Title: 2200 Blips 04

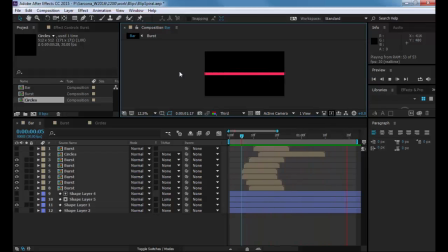[4:26]
Because it happens so fast, you have to kind of play with those settings to get it to work, all right? Okay, so that's all I did there. That's all. This is all so far stuff we've already done. And then I added the circle.
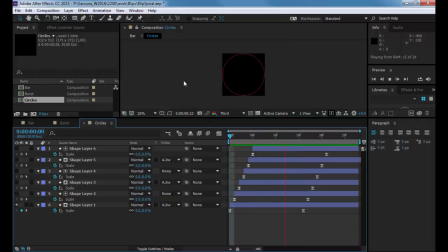[4:41]
So I created this little circle like that. Now, originally I had three. Okay, like this. Okay, and we've done that before too, but I thought three was too busy.
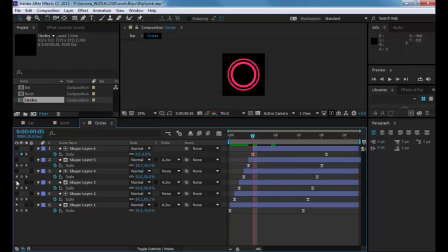[4:55]
I liked having just the one there. I thought one was a good number of blips to have here, but it was kind of boring. So what I did is I added the one circle, so now we have this.
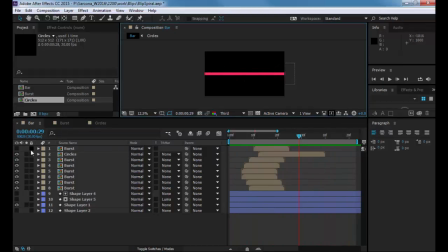[5:09]
Okay, it's not terrible, it's just not as exciting as I want it to be. And then I took one of my bursts and I just rotated it and positioned it over there. So now if you look at it, I have a burst with that circle, and so it actually gives it a little bit more energy.
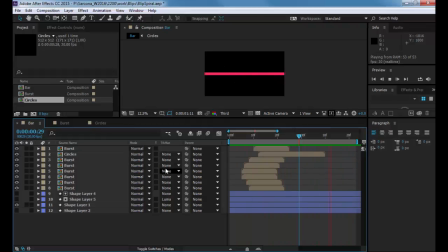[5:26]
Okay. All right, so that's all stuff so far that we've done. Everything at this point is stuff that we've done. Now for the spirally part. So the way I started the spirally part was I went with my pen tool and I just drew the path I wanted this to take.
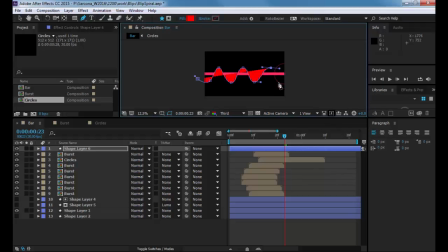[5:44]
Okay, and again, don't worry about getting these things perfect every time. You do your best to get it as close as you can, and then you're gonna come back and tweak it. All right, now I didn't want a fill here, I wanted just a stroke. So I turned the fill off.
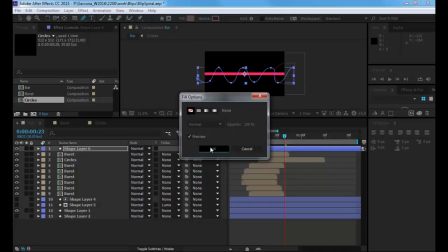[6:01]
I turned the fill off. There you go. I didn't want my sound effects.
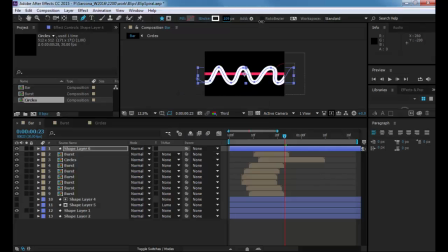[6:06]
I added a stroke to this. I cranked it up until it looked good. I went back and adjusted it.
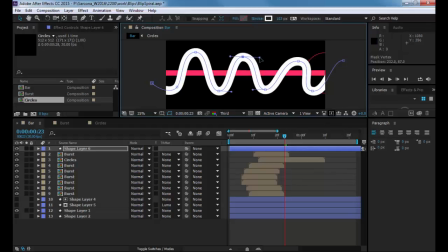[6:17]
Which one was that? Space couldn't. Oh, why did it work a second ago? No, it's not. Oh, I have to let go. So I'm clicking space, shift, and then letting go.
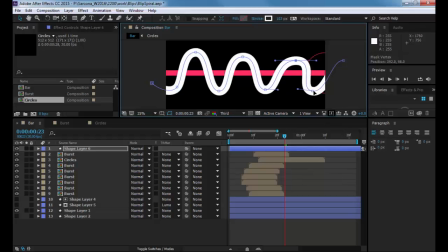[6:30]
No, come on. Oh, just Alt. Sometimes as you get comfortable with hotkeys, you forget what you're actually hitting. It's just like an automatic type thing. So it's Alt. There we go. We just have to tap it and then it'll do that. Alt. There we go. There we go.
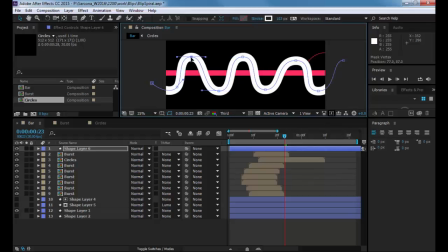[6:50]
Okay. So I got this. You know, let's say that's good enough. I'll probably do a little more tweaking just to make these a little more even.
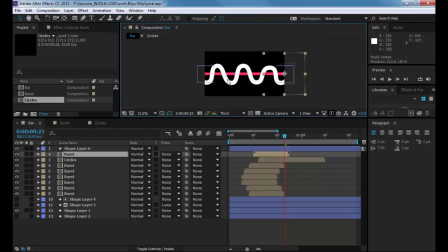[6:57]
And then what I want to do is animate this thing coming onto screen, right? So there's my shape layer.
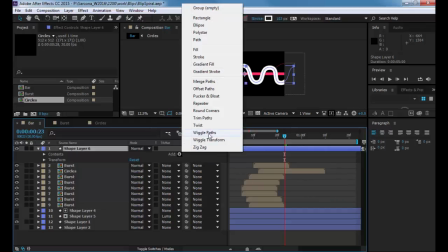[7:04]
I'm going to open the shape layer up. I'm going to go to my add here. And remember, we've done the, or I showed the trim path, okay?
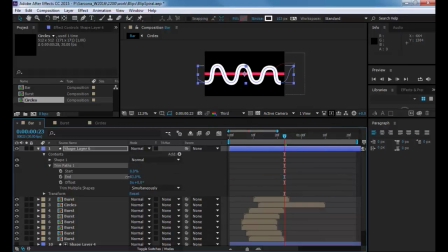[7:13]
Where we can actually animate this path coming onto screen like that, okay? So I'm going to decide that I wanted to use a start. Originally, I did the end, and I didn't like the way the end hit because my view is that my eye goes from left to right, and then all of a sudden I'm going left to right again,
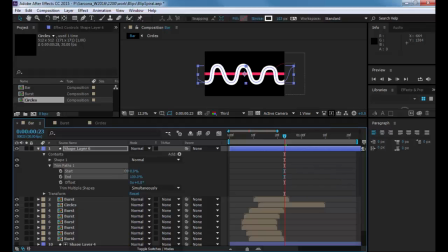[7:31]
which is kind of weird, so I want to go right back to left. So I'm going to animate the start of this like this. Okay, so I'm going to start it at 100. I'm going to scoot up a little bit more, just to give me some room.
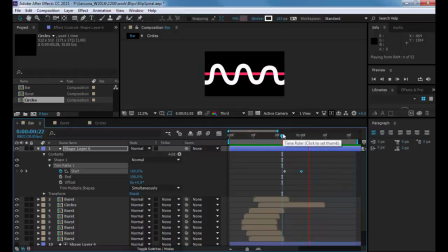[7:48]
Set it to 0, and so now I should have that. Okay. Now I can adjust where these points are, so if I'm not happy with where it's hitting, I can adjust my timing. I think it's a little bit too late. Let's pull it back.
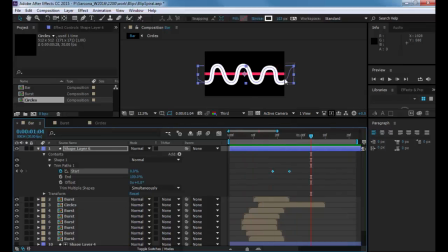[8:06]
And I think I also want it to come off that middle point, so I'm going to hit my path. And just adjust this a little bit. Maybe I'll just move the whole path down. Like that. That way it seems like it's coming right out of that middle point there.
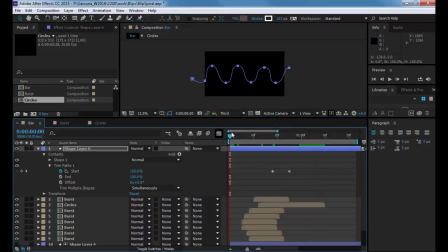[8:24]
Alright, so now if we look at it. Alright, so I can tweak that later. Alright, so I adjust my path here. Oops.